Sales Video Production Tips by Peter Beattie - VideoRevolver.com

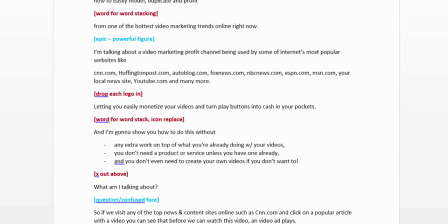[8:14]
That's probably one of the most important things that I'd like you to take away from this video is that you want to keep mixing things up. You want it to be interesting for your viewer.
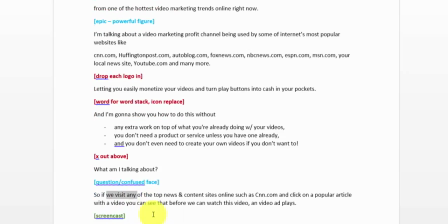[8:24]
You can even see in some parts of this script, we get to an area where I start to demonstrate something.
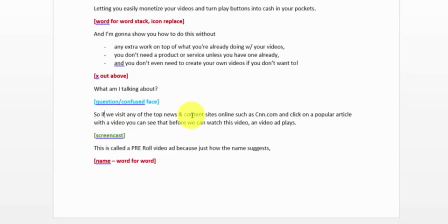[8:32]
I say, so if we visit any of the top news and content sites online, such as CNN.com, and click on a popular article with a video, you can see that before we can watch this video, a video ad plays. so what I could do is I could just display text slides on the screen kind of describing this sentence right but
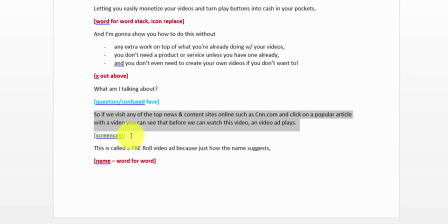[8:51]
what makes the most sense to me was to go to CNN comm use Camtasia to record the screen and actually show what I'm talking about here so you
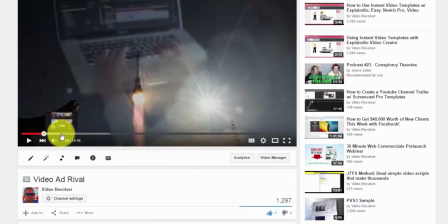[8:58]
can see in that part of the video I'll see if I can skip ahead a little bit right about here is when I start talking about that
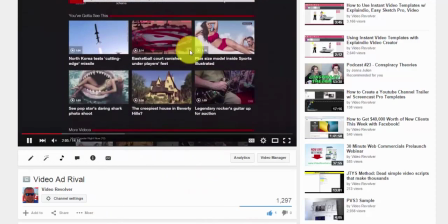[9:05]
sentence I just showed you I'm talking about going to CNN comm finding an article with a video on it clicking the article and before we could
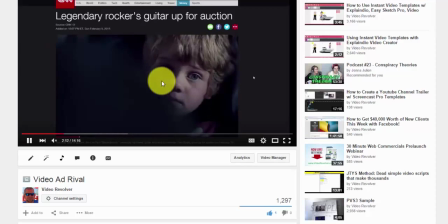[9:12]
watch the video a video ad plays. And then I go into explaining what a pre-roll video ad is and all that stuff.
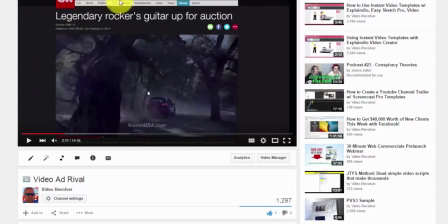[9:20]
So this was actually done with Camtasia. I actually went to CNN's website and recorded me, you know, clicking through their pages and watching videos on their websites. And I was able to use that in this video. Let's see.
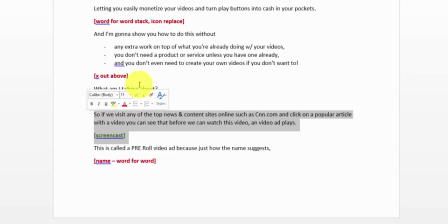[9:34]
So some areas I do screencast videos like that if it's something I can demonstrate. Some areas just are better with text slides. some areas are better with just
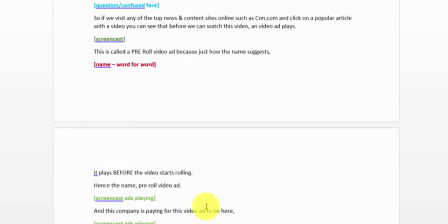[9:42]
b-roll stock video clips right however there
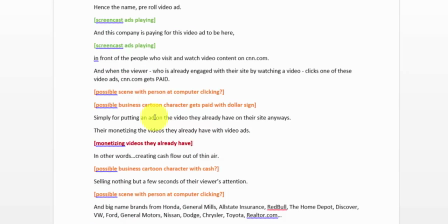[9:48]
in this particular script I decided to mix it up a little bit with cartoon characters so we get to a part down here where I say and when the viewer who is already engaged with their site by watching a video clicks one of these videos at CNN.com or CNN.com gets paid so what
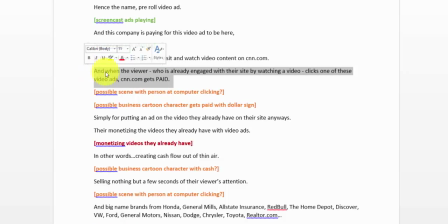[10:04]
I could do here I just I figured well I could I want to kind of explain something visually to make the viewer understand what I'm talking about. I could do it with text, but it would probably be a little bit boring and confusing. I could probably do it with stock video clips, but you know, I kind of wanted to actually show someone on a computer clicking and doing what I was talking about.
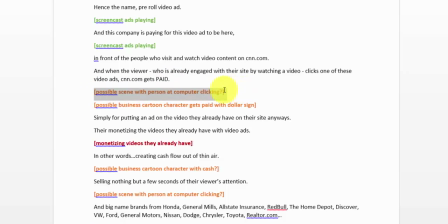[10:24]
So I decided to use Video Maker FX and some of their cartoon characters to build a scene of someone at a computer clicking around and then a cartoon character getting paid by having some dollar signs drop down on them.
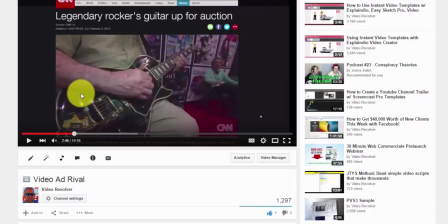[10:37]
So let's see if I can scroll ahead to that part of the video right here you can see where the visitor is on their
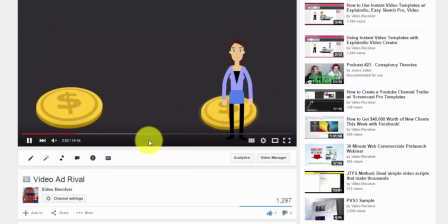[10:45]
computer clicking a video ad and then the website owner gets paid so that kind of
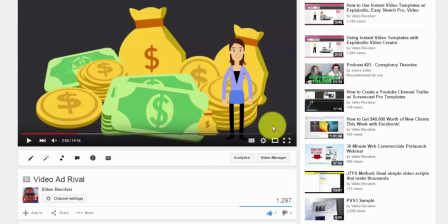[10:50]
represents that sentence there and again these are just pre-designed scenes inside video maker effects that you most likely already have access to if you have that software if not pick it up at videorevolver.com forward slash vmfx or slash video maker effects I can't remember what my link is but these
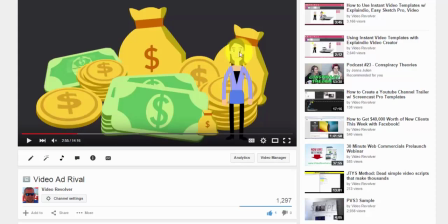[11:09]
scenes are already inside there you know I didn't make these characters or anything like that already inside the software and I just make my way through there through
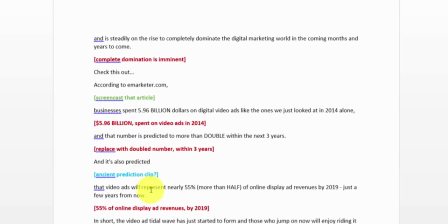[11:18]
the script doing exactly that over and over again and this process probably takes me
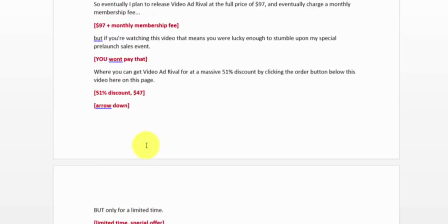[11:23]
about an hour or two to visually map out the video basically and
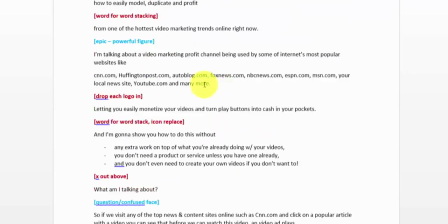[11:28]
this step right here sadly a lot of people skip and then in
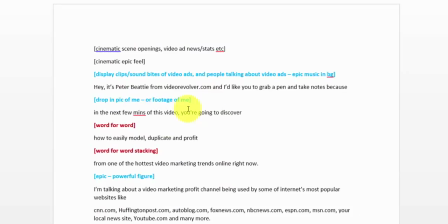[11:33]
the end they wonder why their video is confusing to watch or they wonder why their video doesn't get the results that they hoped it would get them in their business and it's because it comes down to a lack of planning they don't actually break down their video and think all right at this
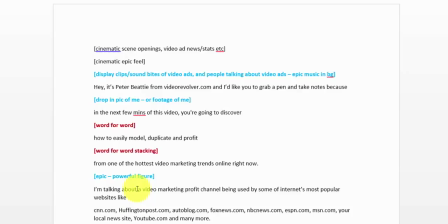[11:49]
part of the video what am I going to show here at this part of the video what do I want the viewer to see what emotion or what mood what feelings am I trying to invoke in my viewers mind so what should I actually show to them and people just jump right into
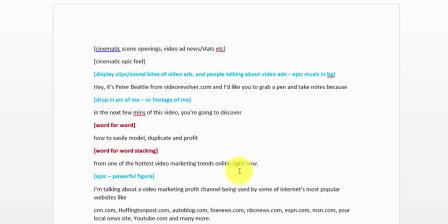[12:04]
you know they write the script and they just jump into making the video they just wing it basically they open up their video maker and they wing it and their videos show okay so don't skip this step this is the storyboarding step so we're starting from step one which is having the idea